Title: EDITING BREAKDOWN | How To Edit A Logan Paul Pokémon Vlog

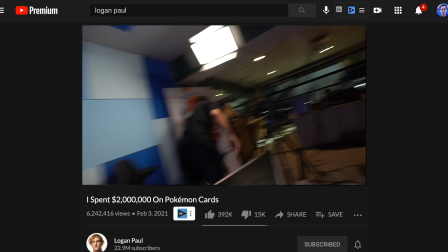0s
So Logan Paul's third Pokemon video hit online, and it hit over 6 million views.
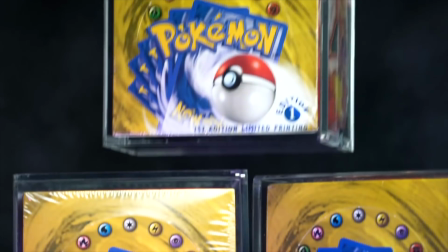4s
For some reason, you guys seem to really like Pokemon, but I also think it's because of the story.
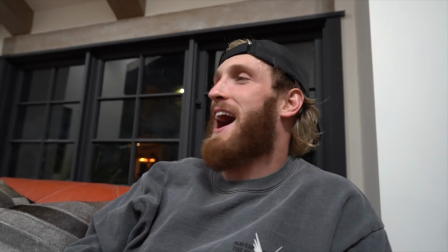9s
How as a viewer, you're on the same journey and excitement Logan was on his quest.
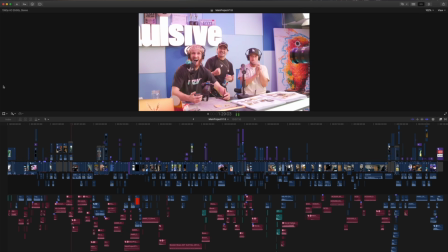14s
So that's what we're going to talk about. Me being the editor of this video, I want to give you an editing breakdown of some of the creative choices that I had made. Keep in mind though, since this is YouTube, I am going to have to keep a lot of my information really brief. You know, I have to be informative and entertaining at the same time.
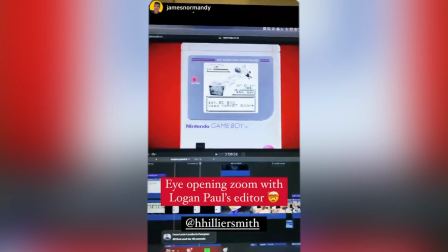28s
The reason why I mention this is that a few weeks ago, I did a frame-by-frame live editing breakdown on this video, and we were there for 4 hours. But this is YouTube. It's 10 minutes, I hope this video is.
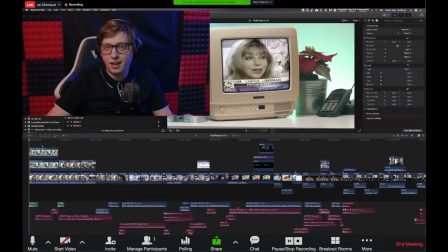41s
However though, if you are interested in some of these 2 to 3 to 4 hour live frame-by-frame breakdowns,
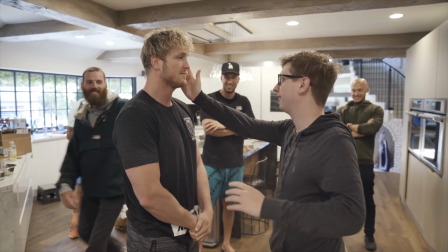46s
I will be doing more of them, including a breakdown of the Slap documentary. Oh, that clip's never gonna get old, is it? When you wanna know when that happens, subscribe to my newsletter. The link is in the description down below. All right, no more faffing around.
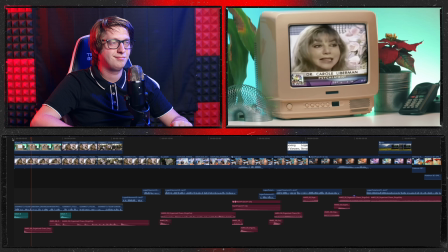58s
Let's get into the breakdown.
In my opinion, parents should not let their kids watch Pokemon, play Pokemon,
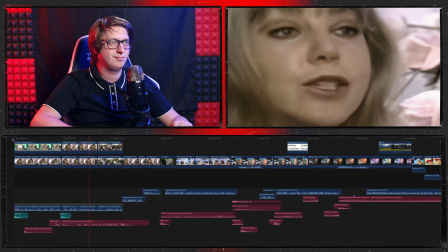64s buy Pokemon cards, have anything whatsoever to do with Pokemon, because the message is violence.
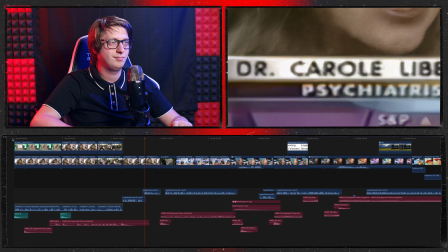70s
Okay, hold on 1 second, Carol. You are not gonna like this video. I say this a lot. It's really important that the first thing you do in a video is reassure the viewer that they've made the right decision.
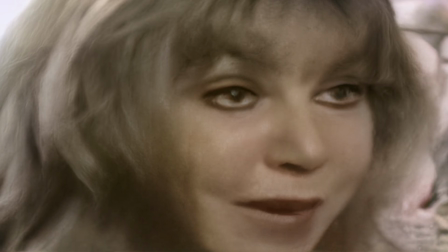80s
So by showing you a really old clip of some Karen who thinks that Pokemon is dangerous is hilarious and relatable.
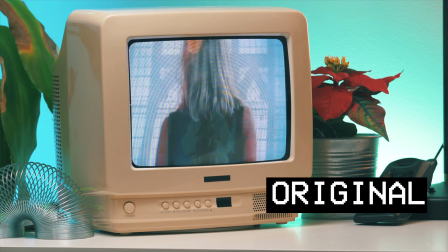88s
And even more so, I showed how much this clip had aged by placing it in an old VHS type stock footage. Okay, great. So we've now got your attention. The most important thing here is, well, to keep it. We need to bring you into Logan's story.
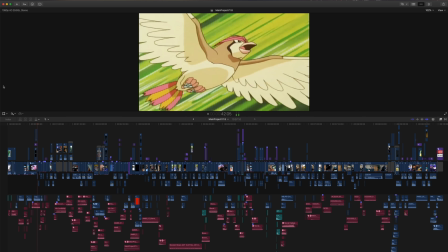102s
And so this whole entire sequence that I'm about to show you is kind of like a previously on type of sequence that you see on television.
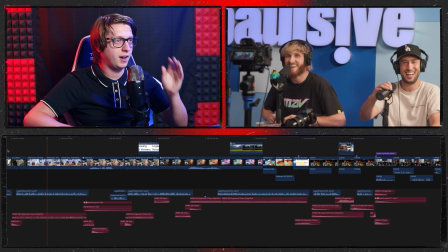108s Last October, I sat down for what I expected to be a mildly popular stream of a Pokemon nerd breaking open a $200,000 box of first edition cards.
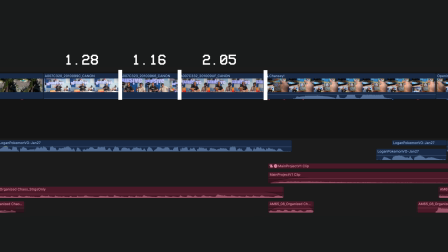116s
Wait. Because of those 3 relatively fast cuts, it then makes you then focus on when I don't cut, which you know I love doing.
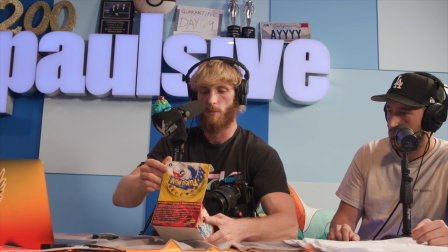124s
So cutting faster makes the slow cut stand out because we want you to focus on this moment specifically. But then this break then gives permission to really elevate the pacing.
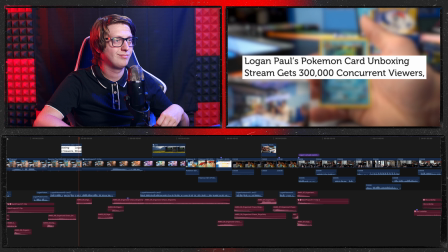134s For the next 3 hours, 300,000 people watched a grown-ass man open shiny cardboard in his garage.
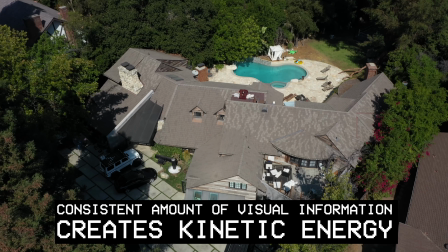141s
What's also interesting here is, again, I kind of need to show this information, but I created this kinetic energy and I don't want to break that.
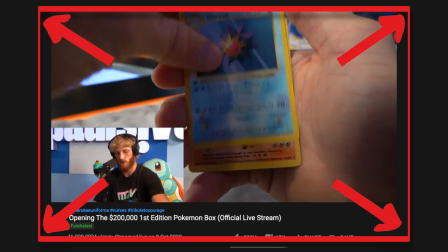148s
So with me just doing this slight zooming in helps keep up that pacing and kinetic energy.
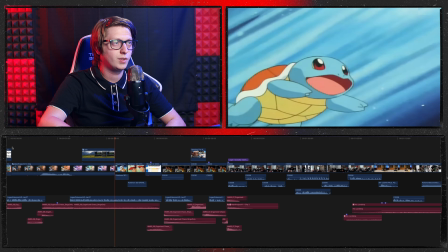153s
Something's always constantly happening.
We raised $130,000 for mental illness, and Pokemon proved yet again why it's the highest grossing media franchise in the world.
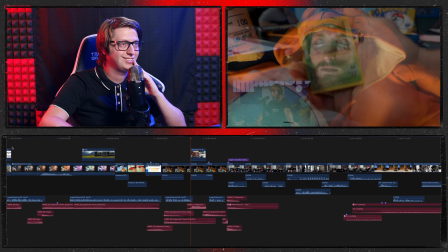162s I went to sleep that night with only one thought on my mind. I have to do that again.
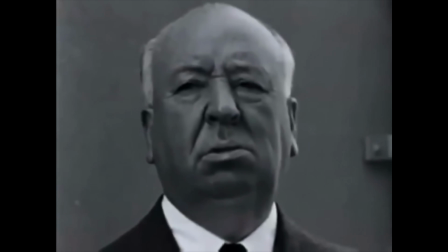168s
Now this brings back what I've talked about before, the Kuleshov effect, where the editing brings meaning between the interaction of 2 shots.
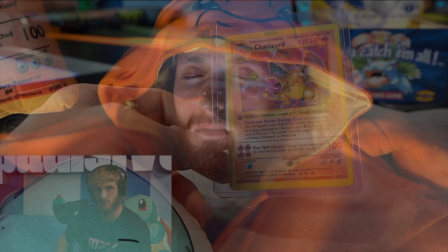174s
The story told with those cuts is that we see him sleeping, then we get a peek into his mind as to what he is dreaming, and that's what gives him the epiphany to wanting to do that again.
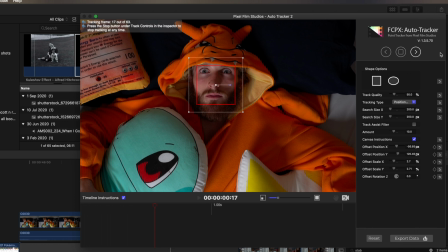182s
And that's even more emphasized with the aggressive framing by the motion tracking.
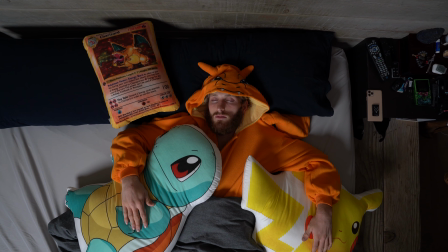186s
The camera moves with his facial movement to really make us focus in on his, well, storytelling epiphany.
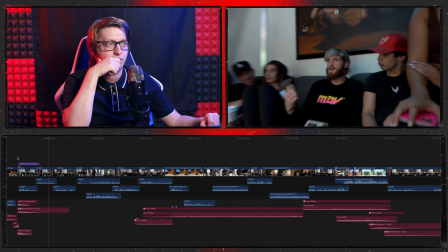193s Logan, I actually watched most of it. Do you hear that? There's something special happening. And while you can't admit it, Pokemon is fucking huge.
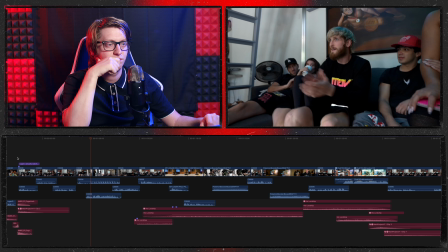200s Logan for president!
In one of the ways that I actually did make this seem a bit more seamless, there was this one awkward long moment that, well, it's easier if I just show you.
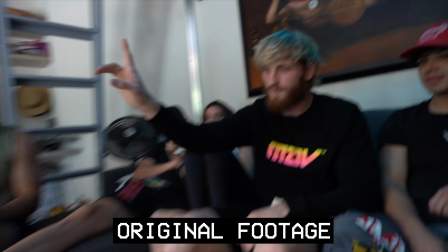209s Pokemon is fucking huge.
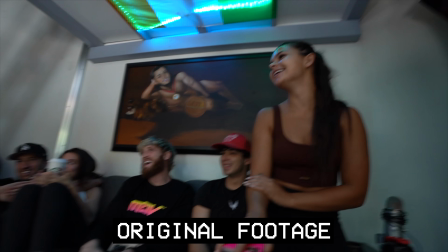214s I knew this. Logan for president!
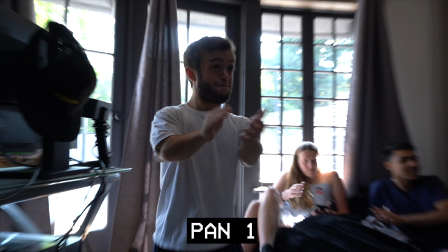216s
David, the videographer, pans through Evan twice, but how I actually increased the pacing was I used the fact that he panned, I hid a cut during that pan.
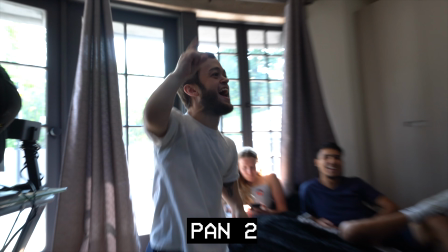224s
Those are 2 different moments, but I used the pan to hide the cut to make this sequence seem a bit more organic.
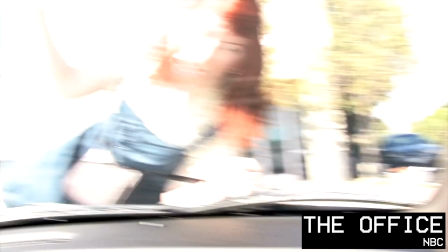230s
By the way, a lot of shows do that too. You're never gonna be able to unsee it.
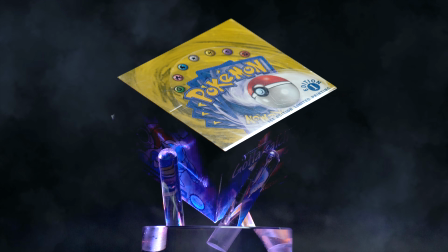233s
So one of the ways that I had to get you to develop an emotional connection with these booster boxes is by the fact that I starved you with cuts.
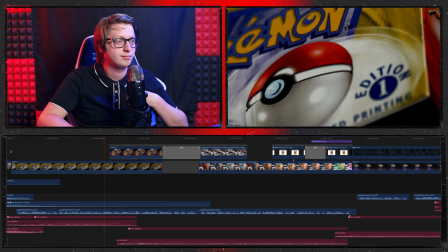241s It seemed so obvious. These first edition booster boxes are the rarest, most valuable, high-demand, low-supply item in the collecting world.
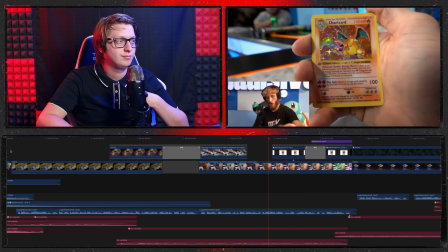249s There's 36 packs inside, and if you pull a Charizard like we did on my stream, it's worth $350,000.
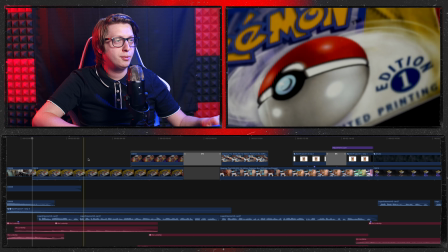256s These boxes are holy grails.
We cut to the booster box, but then we then fade in, so there's no cut there.
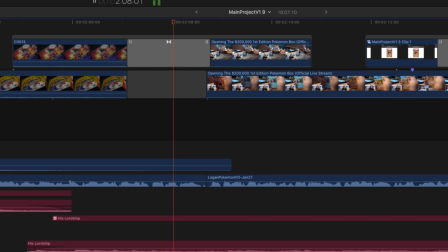262s
We then cross-fade to this. Again, no cut there. Cross-fade again. And while doing this, Logan is giving to you in voiceover why these boxes are so desirable. As he's then fully contextualized how important these boxes are.
It's worth $350,000.
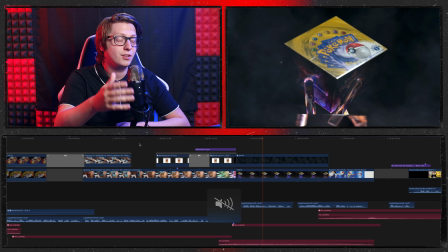277s
Bang. We then cut to the box.
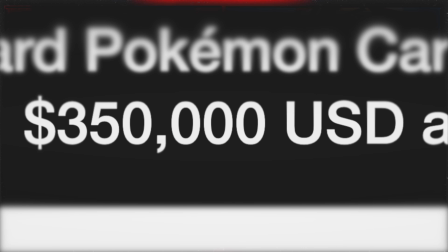280s
You get starved for a cut, and then once you have that context, we then finally give you the cut that you've been craving for. It's a relief, it's satisfying when you then see the full reveal of that box.
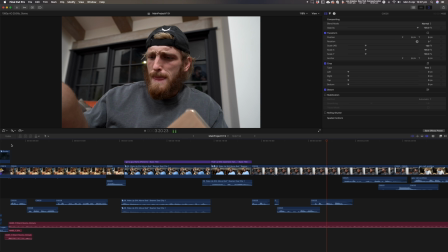294s
Now, this next sequence brings back one of the big issues with filming versus the choices where you got to make in editing.
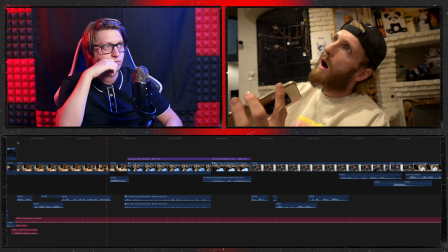300s I have a guy, he's being a pain in the ass. He wants $375 all cash. I got a guy that's offering to buy 2 of them right now for $750K. It's a little expensive, man. Yeah. This motherfucker tells me to tell you that the first box, $440,000. Fuck!
This sequence is a really, really short sequence. In an earlier draft of this video, this was actually the biggest chunk of the entire story.
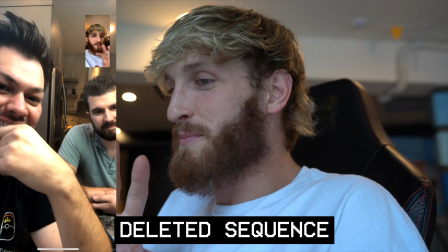326s
Logan, for over a 2-week period, was just doing phone calls every single day trying to find these boxes. I had, and I'm not kidding you, over 6.5 hours of footage of Logan on phone calls. Logan, this is a direct message to you. Please don't ever give me footage this boring ever again. It was long, it was tedious, and actually made me creatively broken in making a lot of bad decisions.
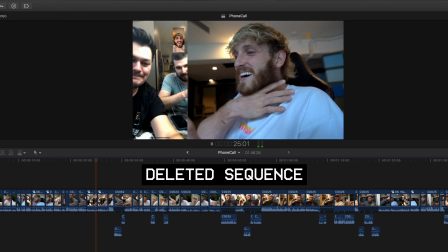352s
The first draft that I did of this scene was almost 2 minutes because we felt
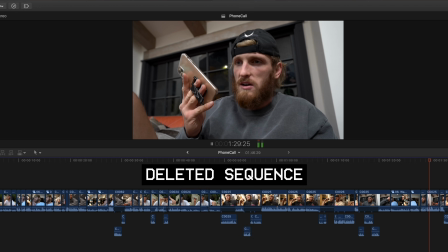357s
naturally you need to experience the same feeling that we had going through this footage. That's not interesting. The magic of editing is, well, we just need to just give you the idea, the concept,
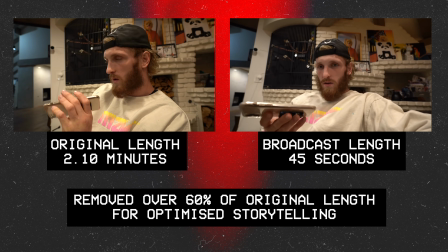368s
the feeling of how long and tedious this process was, and then you guys get the benefit of getting out of it as quickly as possible. It's your responsibility as an editor and storyteller to highlight and emphasize what that experience was.
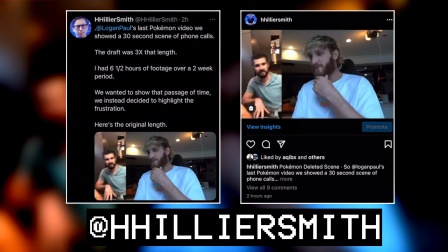380s
And by the way, if you actually are interested, on my Twitter and on my Instagram, I have uploaded the entire segment.
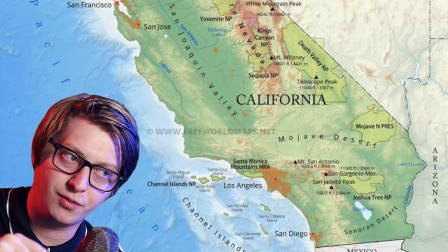385s
If you're able to watch all of it without being bored, I'll buy you an In-N-Out, providing you're in California. Even though they actually are pretty mediocre burgers.
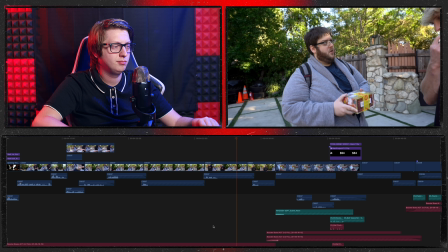391s He cracked it open to confirm that all the packs inside were legit. So this is 1,000% real.
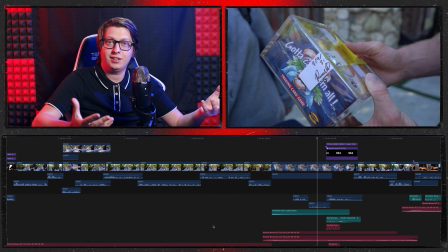397s
That's a really, really important moment there. These boxes are a character. And so I found a moment where Logan set up a motivated cut.
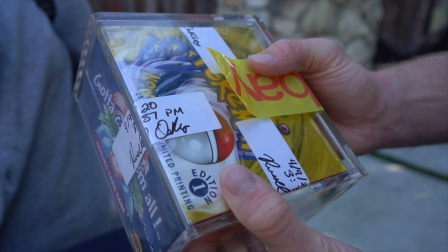405s So this is 1,000% real.
And with that line cutting to the close-up of the box and also motivating for the music to change as well.
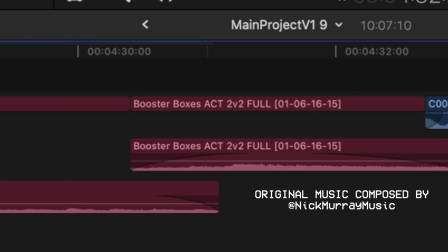413s So this is 1,000% real.
This change tells you to focus on this shot specifically. Now, one of the things that we did do very, very late in the edit was this scaling money idea.
It's a lot of money for a little box of cardboard.
Now, what this actually does is this gives you something to look forward to and also a better concept to how much money he is spending. But what's actually more interesting was the sound design to how I did this. For example, how I did clickety-clack sounds was actually a sound effect of a clock. But I didn't sped it up 400%, and so, well, it plays even faster. Since we are also talking about money, I also thought about the common image of money being that type of sound effect. And then, of course, I then wanted to get the peak, the reveal of the number with a bell type sound effect. This bell type sound effect also represents cash registers. All of these sounds have some sort of relationship with money, and so therefore it helps sell the idea of, well, money.
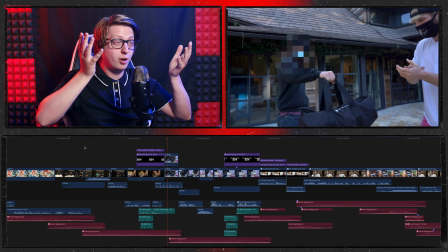470s How much did I pay for this? $325.
We didn't get the money escalation sound effect again, some more of those visual images. We can get through these a lot more quicker.
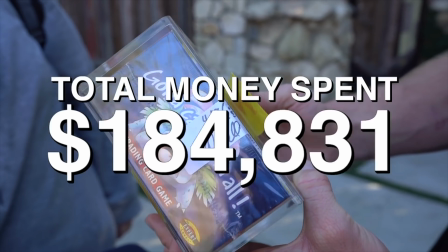479s With $1.3 million in the hole.
Those same sound effects, again, the escalation of those numbers. It was important that all of those were consistent, so therefore when I do a change, it's emphasized and highlighted.
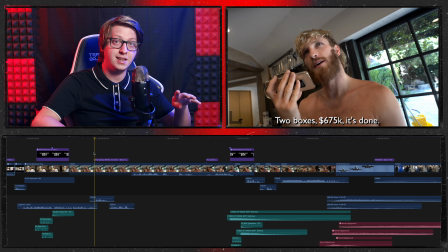490s
So when it's here, when he buys the 2 final boxes that he needs, 2 boxes, $675, it's done.